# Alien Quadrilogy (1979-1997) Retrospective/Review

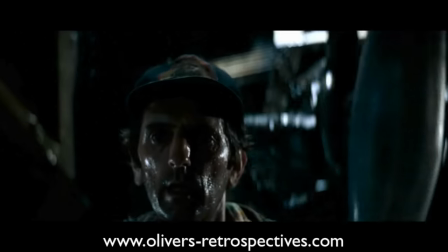However, as Brett seeks out Jones, the now fully grown alien appears behind him and grabs his head,
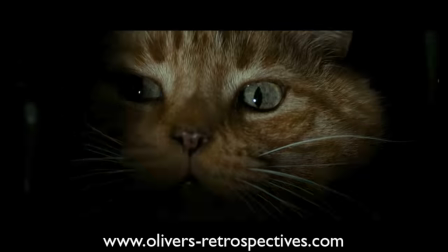cracking it with his extended teeth, and disappears with his body into the cooling ducts.
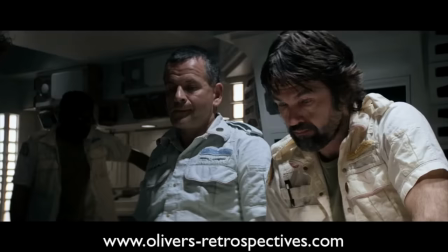After a heated discussion, the now dwindling crew devises a plan to save themselves,
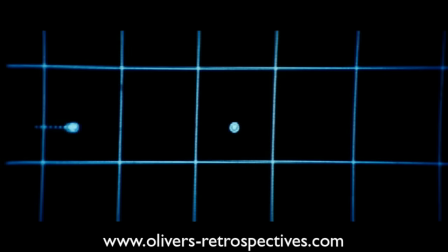to lure the alien into the airlock and jettison it into space.
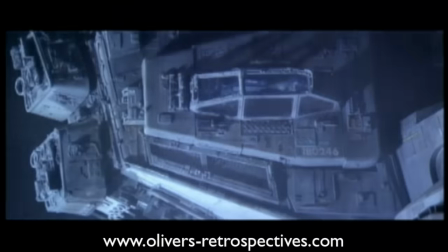After 35 years, the visual effects of Alien have really stood the test of time.
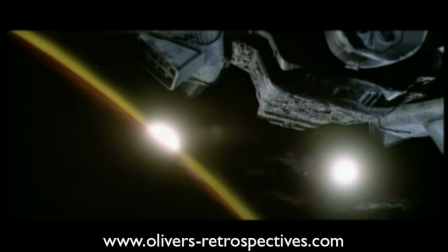What still impresses me today is the amazing miniature work.
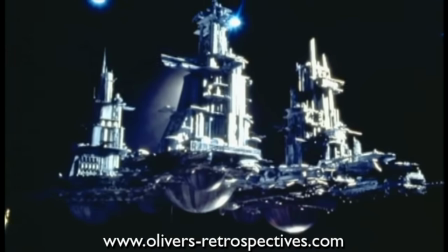Though motion control photography technology was available at the time and was used heavily on Star Wars, the film's budget would not allow for it on Alien.
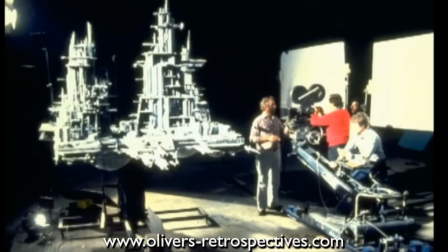The visual effects team therefore used a camera with a wide-angle lens mounted on a drive mechanism to make slow passes over and around the models,
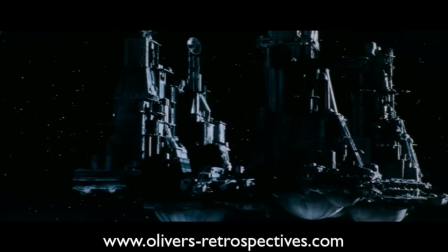filming at 2.5 frames per second, giving them the appearance of motion.
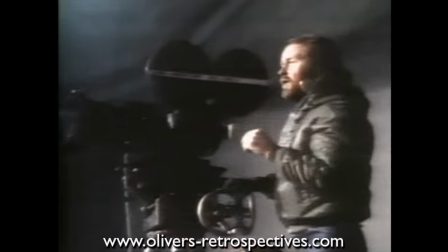Computers were used to turn the models in different directions, like moving up and down, very simple commands but no control over the cameras.
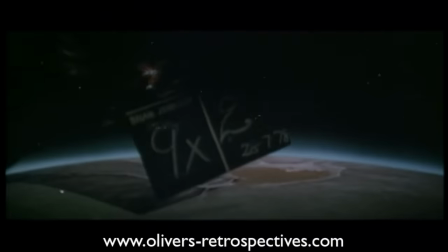The map paintings were beautifully detailed, communicating the large scale of space, and the planetoid looked vast.
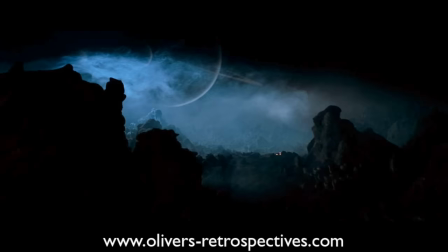Even in high definition, it looks fantastic today.
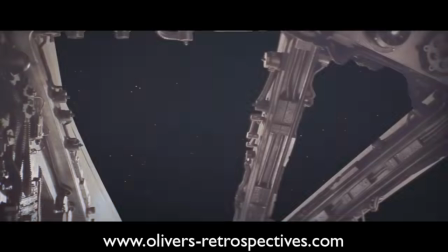The only bits I thought had issues, and does show its limited budget, was the explosion of the Nostromo at the end.
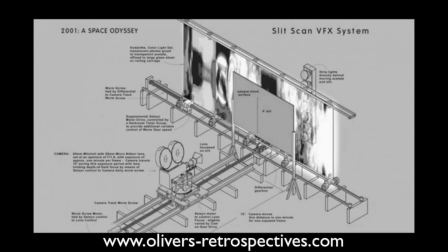The slit scan technique was used to create the beams of light and fire.
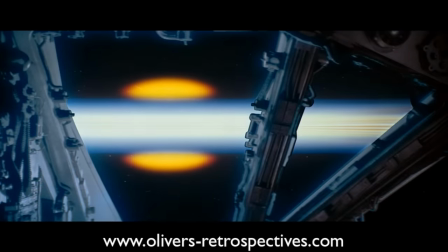The first explosion really brings across the size of it, but they cut the sequence so it looks like three explosions,
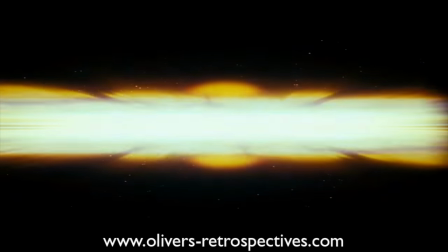with the final shot repeating the first explosion in its original length.
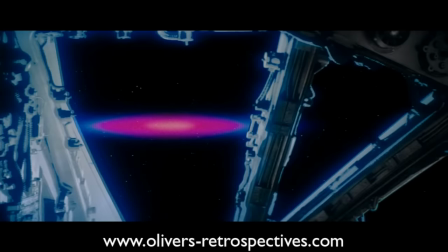It's only on screen for a matter of seconds, but I always felt it could have had a stronger design or lasted longer,
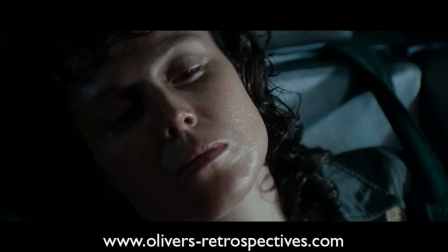being more spectacular to add to your sense of relief that the alien is gone, or so you think.
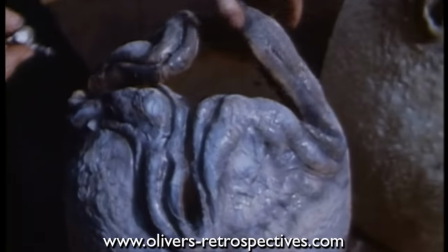The egg in Alien is probably still the most detailed prop out of the series.
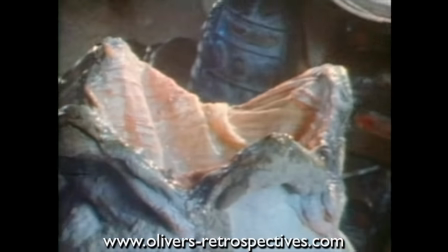The exterior and interior of the egg look so lifelike.
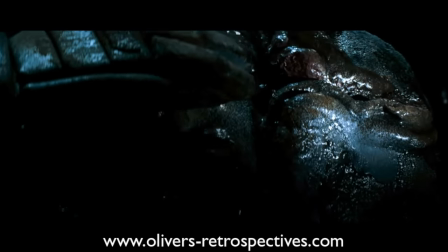I love how Kane puts his hand over it and this quick release of gas is heard, which has never been used again in the follow-ups.
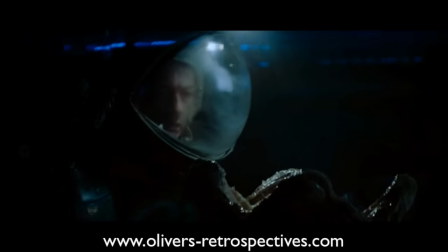How it opens looks more mechanical than the others we've seen on film over the years,
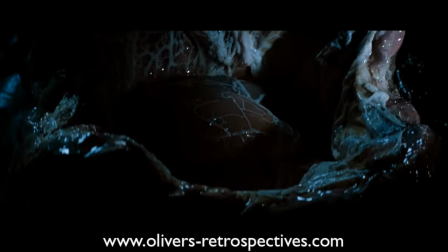but the level of detail has so far not been matched, well, possibly in Alien Resurrection.
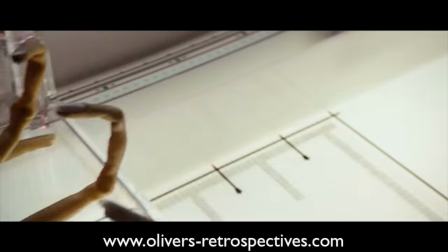The facehugger and its remains, once it's inspected by Ash, had chunks of fish and shellfish to create its insides.
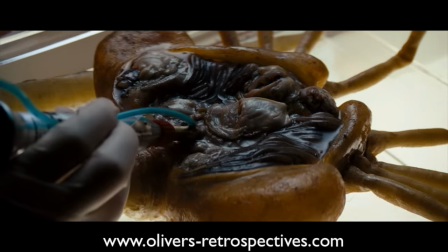Like the egg, the facehugger in Alien still remains the most detailed prop out of the series,
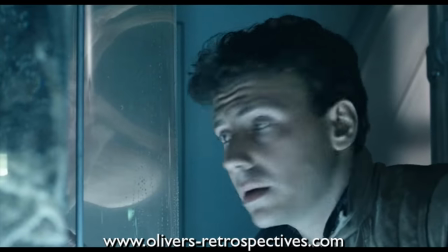but lacks the movement and scare factor that was later shown in Aliens.
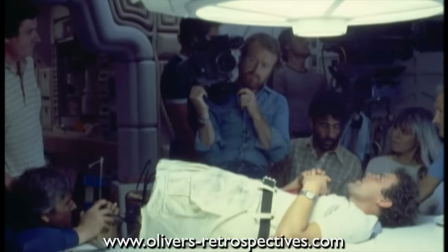The most famous sequence of the film is the chest burster scene.
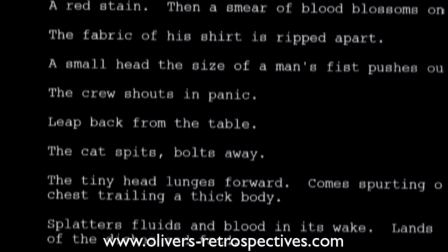The cast members knew that the creature would be bursting out of John Hurt, as it was in the script, and they had seen the design of the puppet,
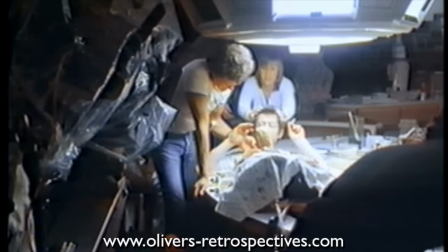but they had not been told that the fake blood would also be bursting out in every direction from high pressure pumps.
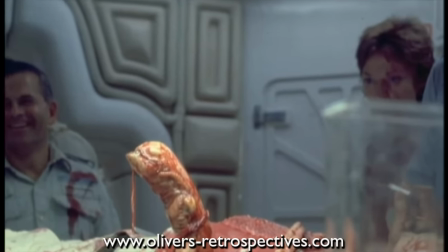The scene was shot in one take using an artificial torso filled with blood and with John's head and arms coming up from underneath the table.
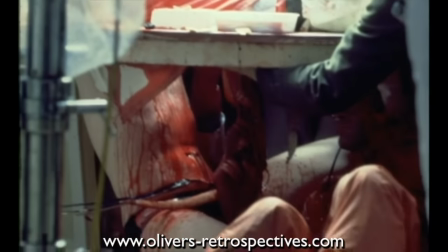Chestburster was shoved up through the torso by a puppeteer who held it on a stick and pushed it up on cue.
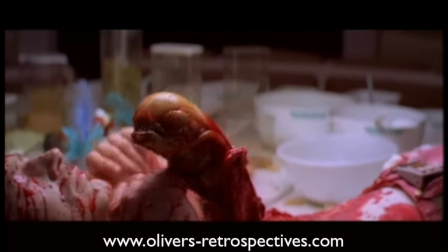When the creature burst through the chest, a stream of blood shot directly at Veronica Cartwright, shocking her enough that she fell over, went into hysterics.
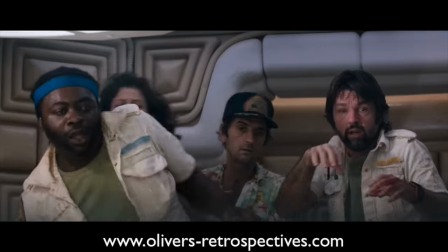All the on-camera reactions from the actors, and especially Veronica, were real, and you can really see the genuine shock on their faces.
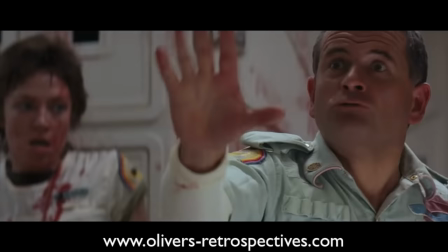You couldn't have asked for a better take.
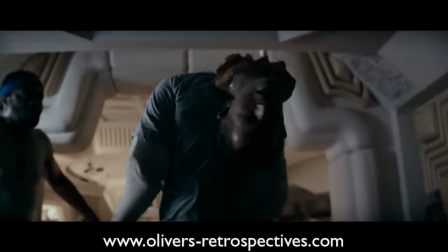When Ash has his head knocked off, they had a little person inside a body double, operating these chicken-like arms.
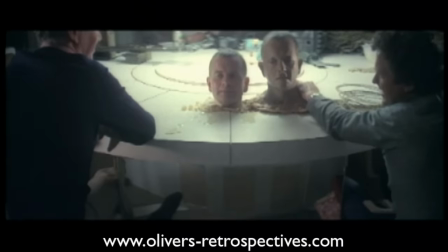Ian had to have his head stuck through a table, much like John in the chestburster scene, covered in milk and plaster.
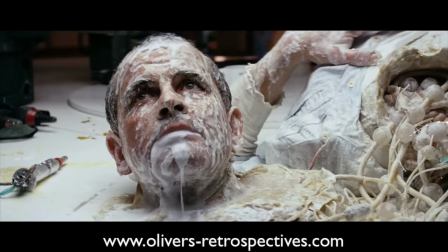Ian hated milk, and with it had to gargle when he spoke. Once they created the disconnected Ash head, Ridley wasn't happy with the final results.
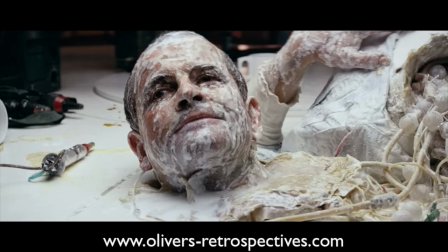Something went wrong in the drying process with the latex, and the head shrank, and was left with a silly grin, but they didn't have the money or time to redo it.
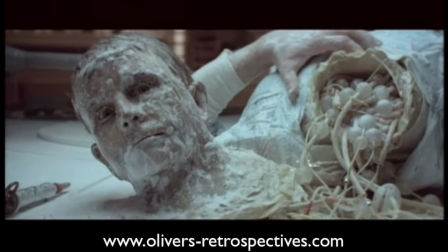There are only really a couple of shots that don't fully stand the test of time, but these scenes are small in comparison to everything else, which is perfect.
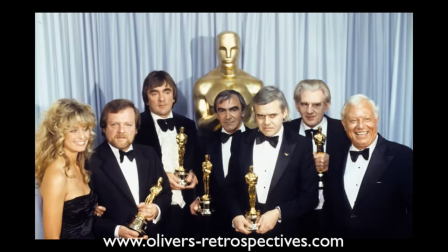All the incredible efforts made by the visual effects production team earned them a well-deserved Academy Award.